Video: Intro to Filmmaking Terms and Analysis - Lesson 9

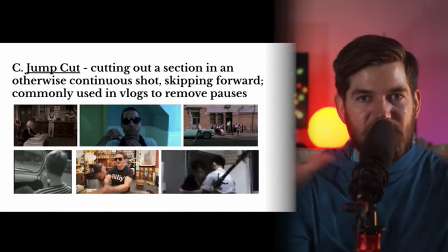(12:24)
We see each character hit the baseball in this kind of montage, but it's all shot from the same point of view using jump cuts.
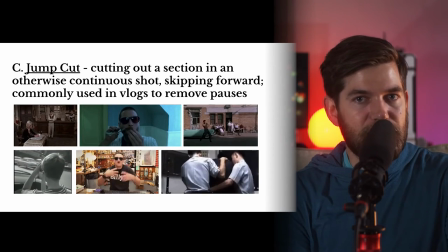(12:31)
In the bottom left example is a commonly used example of jump cutting in Breathless.
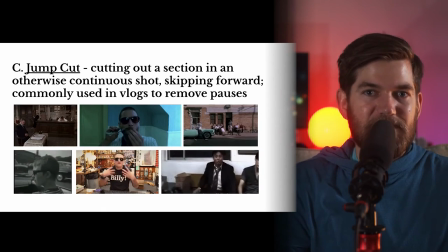(12:37)
The French were some of the first to use jump cuts not as mistakes or accidents but on purpose.
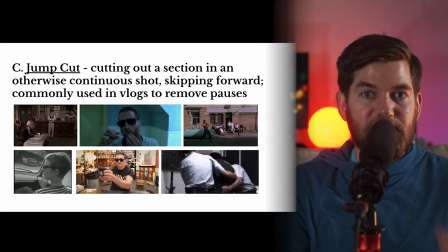(12:44)
In the bottom middle example we can see Casey Neistat, a very famous vlogger, using jump cuts to skip ahead in his YouTube video.
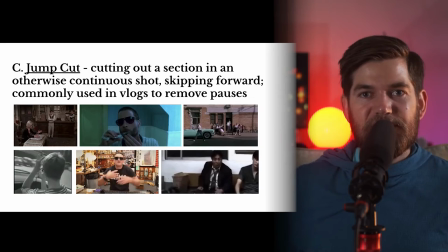(12:51)
In the bottom right example this character is drunk and fighting with the police and the jump cuts are adding to that kind of disheveled,
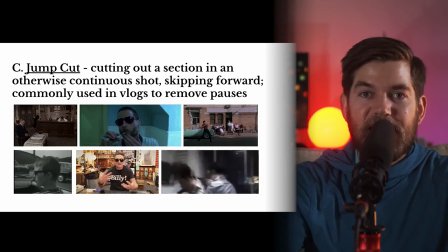(12:57)
unorganized, kind of chaotic feeling of the scene. Next up we have one of my favorites, the graphic match.
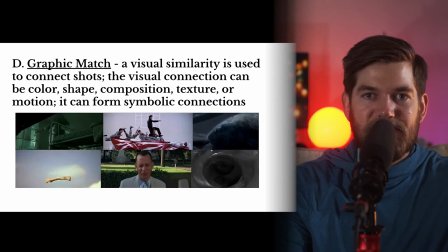(13:04)
A graphic match is when an editor uses visual similarities between shots to connect the
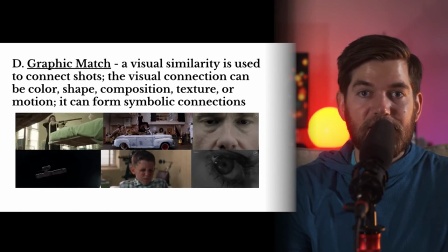(13:10)
shots the visual connection can be a color a shape a composition a
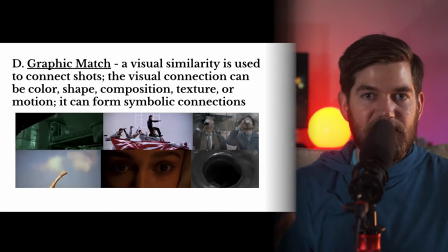(13:16)
texture or even matching motion within the two shots graphic matches can form
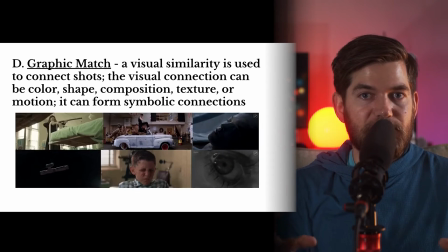(13:22)
symbolic connections between the visuals of the two shots in the top left example
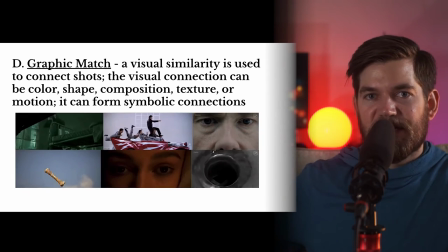(13:27)
we can see a character from a different time pointing a gun and firing and suddenly it's daytime.
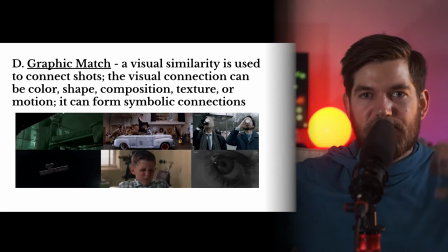(13:34)
In the top middle example, we can see a graphic match of all of these mechanics posing on a sports car,
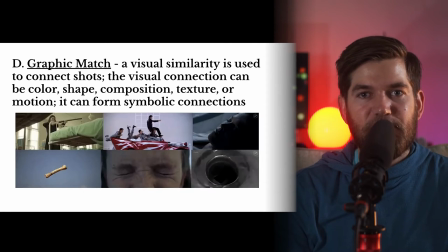(13:40)
and then suddenly they're in the mechanic shop working on a car that's not that great.
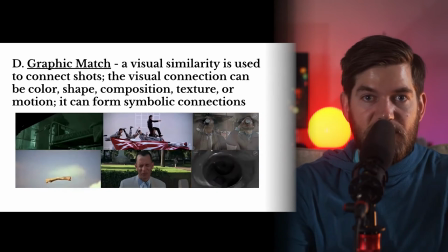(13:44)
But their bodies are positioned in similar ways, and the car is positioned in a similar way to make a graphic match.
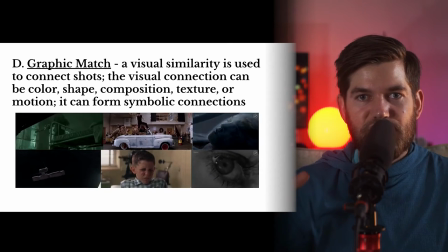(13:51)
The top right example, you can see a graphic match used to match coffee cups with a man's eyes,
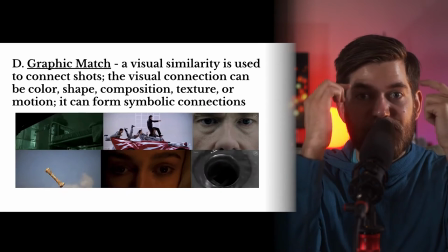(13:57)
the circles of the cups matching the circles in his eyes.
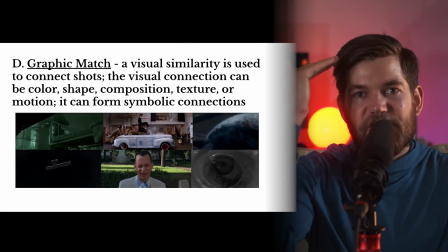(14:01)
There's also an example of a woman lying down, and the shape of her face is matched with the curve of the earth.
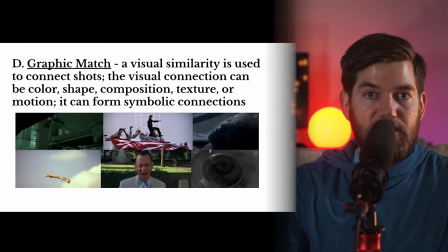(14:08)
In the bottom left example, we see an example that's used very often to show graphic matching, and this is from Stanley Kubrick's 2001 Space Odyssey.
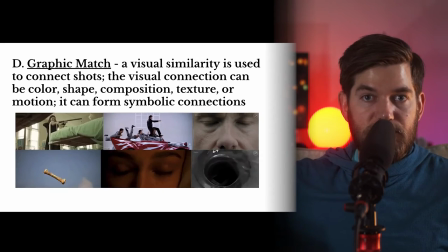(14:17)
A bone flying through the air, which was just used as a weapon to bash in someone's head,
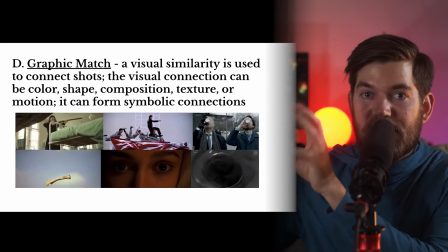(14:22)
is then transitioned into a space station flying through space.
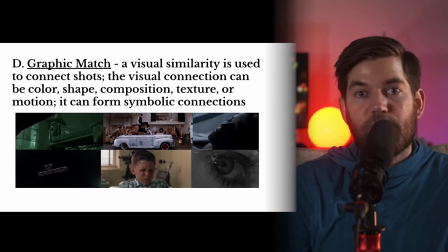(14:27)
That space station could be equipped with weapons, nuclear weapons to destroy much more than one person.
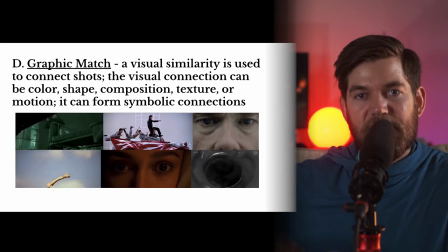(14:33)
This connection, the symbolic imagery between this bone that was used to bash in an ape's skull
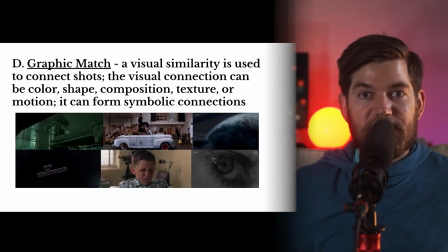(14:40)
and this space station is basically showing that no matter how much time passes,
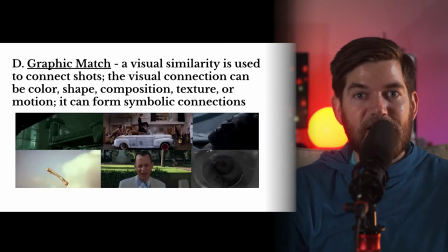(14:46)
humans or pre-humans are very violent, and that violence carries on as the years go by.
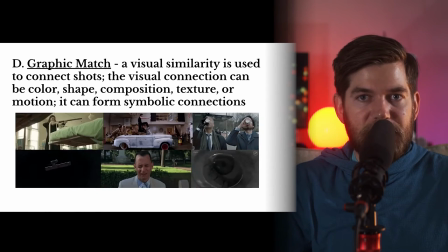(14:53)
In the bottom middle example,
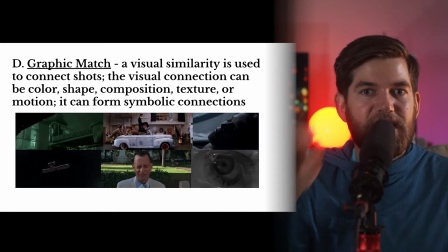(14:54)
we can see that a graphic match between a young boy closing his eyes and an older man closing his eyes is used to connect the two.
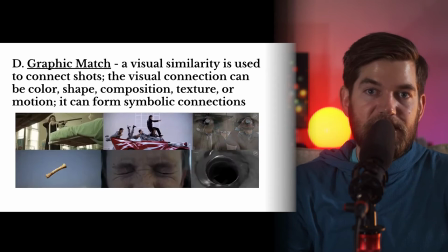(15:02)
The young boy is the younger version of the man.
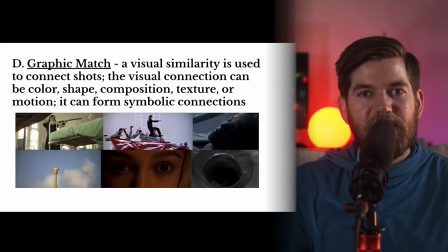(15:05)
In the bottom middle example, we can see two examples where someone's face is connected with their younger self.
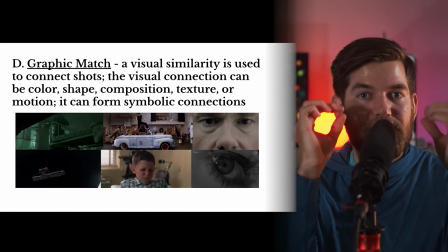(15:12)
So the older actor is compared to the younger actor by matching their facial expression and then cutting.
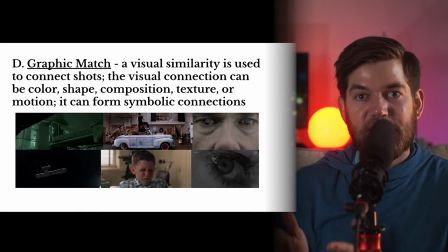(15:19)
In the bottom right, we see a classic example from Alfred Hitchcock's Psycho, where a woman has just been murdered in her shower.
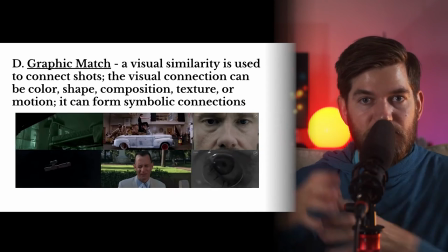(15:27)
Her eye is juxtaposed with the drain through a graphic match.
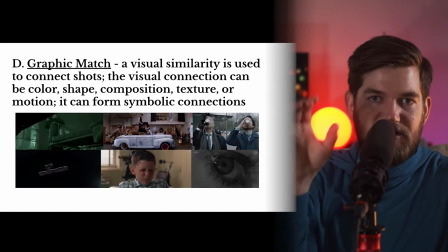(15:32)
The circular shape of her eye is matching with the circular shape of the drain.
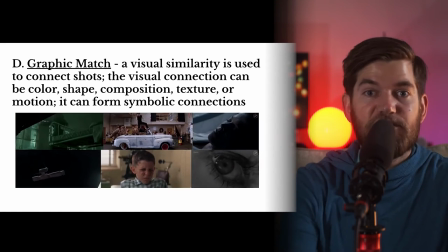(15:37)
Her life is going down the drain. She's just been murdered in her shower.
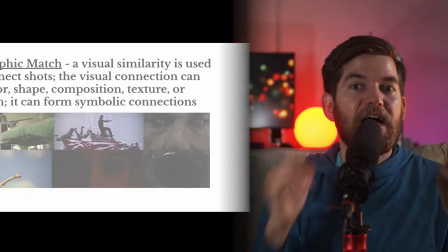(15:42)
That imagery is connecting something in our minds, something significant, something interesting. It's an interesting way for the editing to comment on the story by using a graphic match. There are more examples of graphic matches in this video from Fandora and I highly recommend you check it out. If not right now, after you finish this video, take a look and it'll show you many different examples of graphic matches.
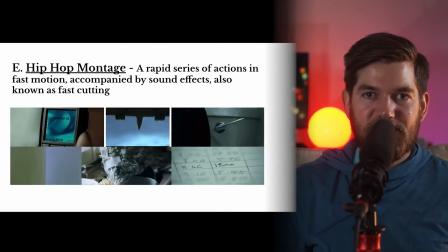(16:07)
Next up we have the vocab term hip-hop montage. A hip-hop montage is not like an American montage.
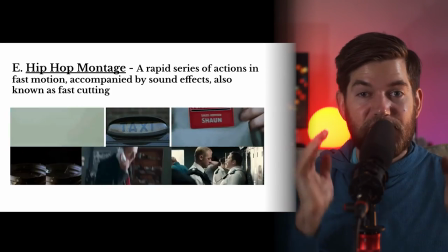(16:14)
Instead, a hip-hop montage is all about the visuals and the sounds coming in fast.
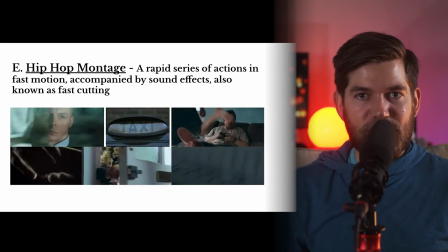(16:20)
It's a rapid series of actions in fast motion accompanied by sound effects.
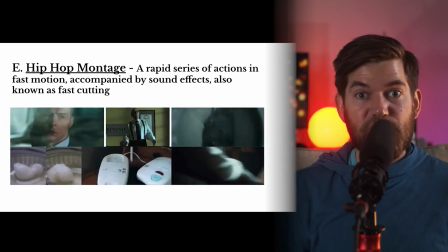(16:25)
These sound effects need to be fast, loud, and noticeable. This is also known as fast cutting.